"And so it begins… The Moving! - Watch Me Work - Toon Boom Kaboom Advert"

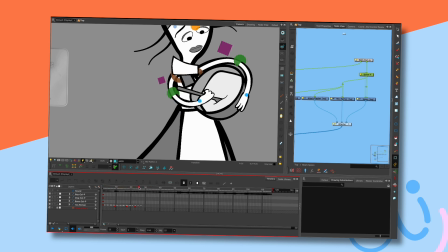(29:09)
This is more sort of like, I would imagine in a studio environment, if you had the budget, you'd have clean-up people do this while the animator just sort of gets on with making the movement look nice.
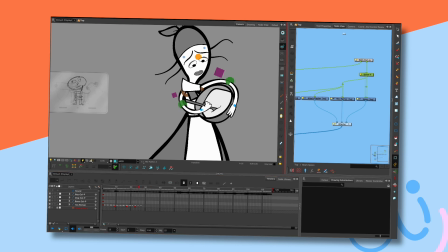(29:23)
Right. Again, I'm not worried about that yet. We can make alterations to that. I'm just going to twist that.
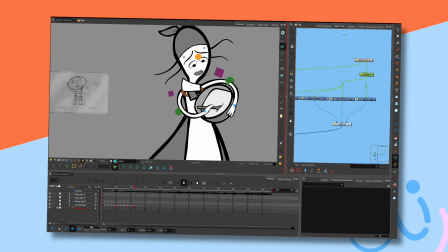(29:41)
So in real life, that would be, she's doing that thing that you do with a spoon, and then you twist it under. So this would be sort of like coming behind the hand.
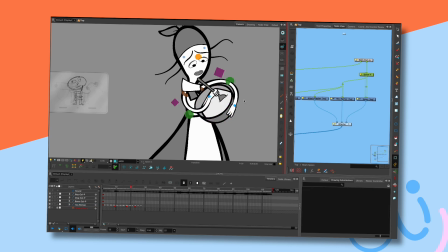let's tilt it a little bit in this shot.
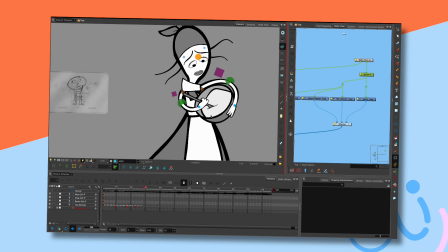(30:09)
So we've started that process, and then, but not with the hand, it just sort of looks like it. And then it comes, in reality, what's happened is the spoon's done that. So it's actually gone underneath the hand and the arm.
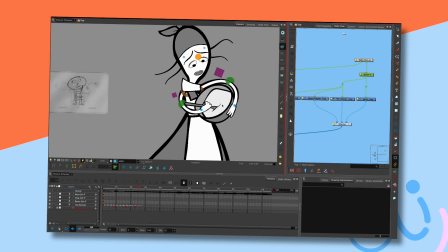(30:30)
And then you're on the other side. So again, it's back. The spoon is on the front of the arm now, and then it gets behind the arm. So hang on, let's have a look what's happening. That's actually pretty good. And it looks ugly.
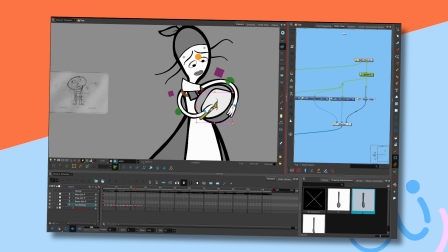(30:50)
I'm gonna do that, and we're gonna tidy that up and make it look nice.
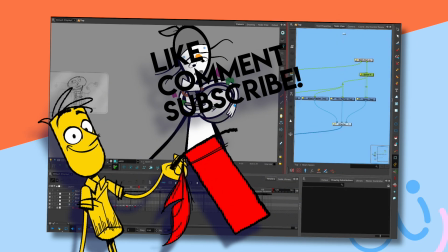(30:58)
And then the same here. So let's get that hand.
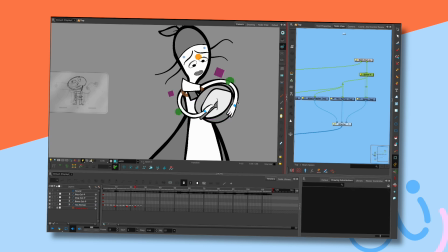Not quite. I need it dug in. Let's get that down there. Get that down there.
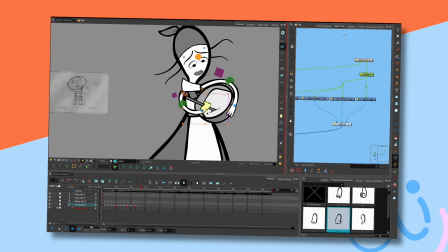(31:23)
Get it up there. Because this is the bit where she needs to flick. See, there we go. That's it. And I think she needs to dig more. If I left that movement in there, you see that sort of bend, it means that the
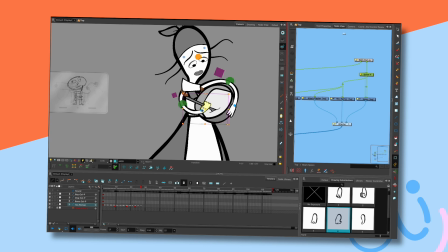(31:39)
mixture has sort of won the battle of force, because if she keeps pushing up, essentially that stick's going to go further and further and further,
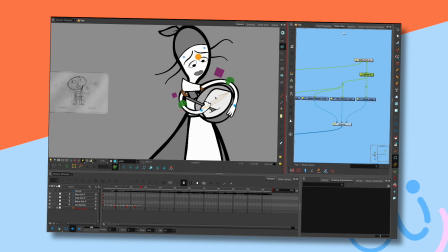(31:47)
and it's just going to stuck there. What I need is for her to dig up into that mixture, which means that she needs to win that battle. So the next image can't bend at that fulcrum.
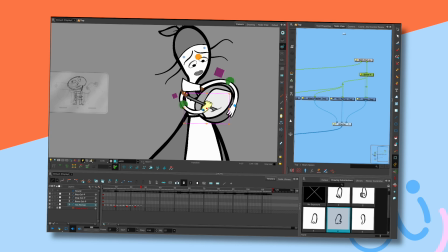(31:59)
It needs to dig up and in. She needs to win. So it needs to come up a little bit, but that angle needs to be maintained.
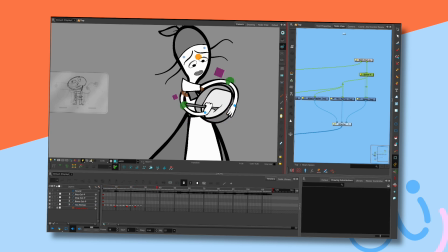(32:07)
So it digs in, you see what I mean? Like that. Because we're going to be flinging some of that batter up. There we are.
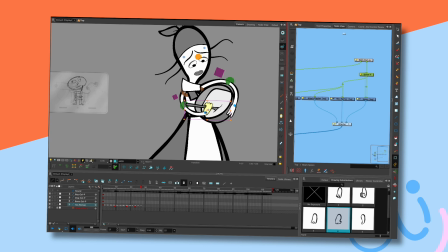(32:22)
Now, this is the tricky bit. The hand look completely, so the spoon's in the right place, but the hand's wrong.
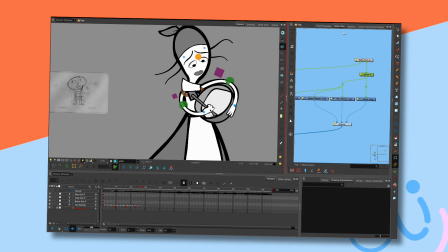(32:28)
So I need to get that more like that. And then get the spoon more like that. I tell you what, it's really tempting as well for me to move the rest of the body,
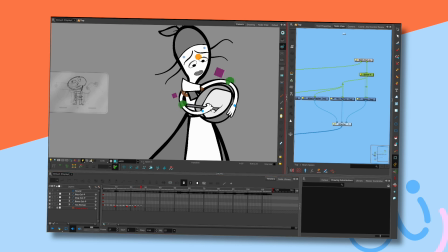(32:47)
but because of the style of this piece, I can't really do that. It's got to happen pretty much stark like that. If it were me doing it in normal mode, to get even more force behind her,
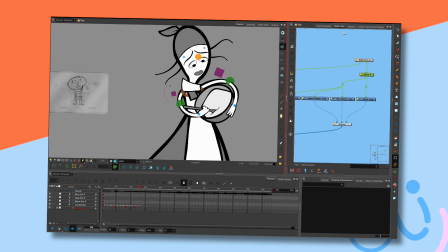(33:02)
I would start getting her upper body up and just going with the mixture.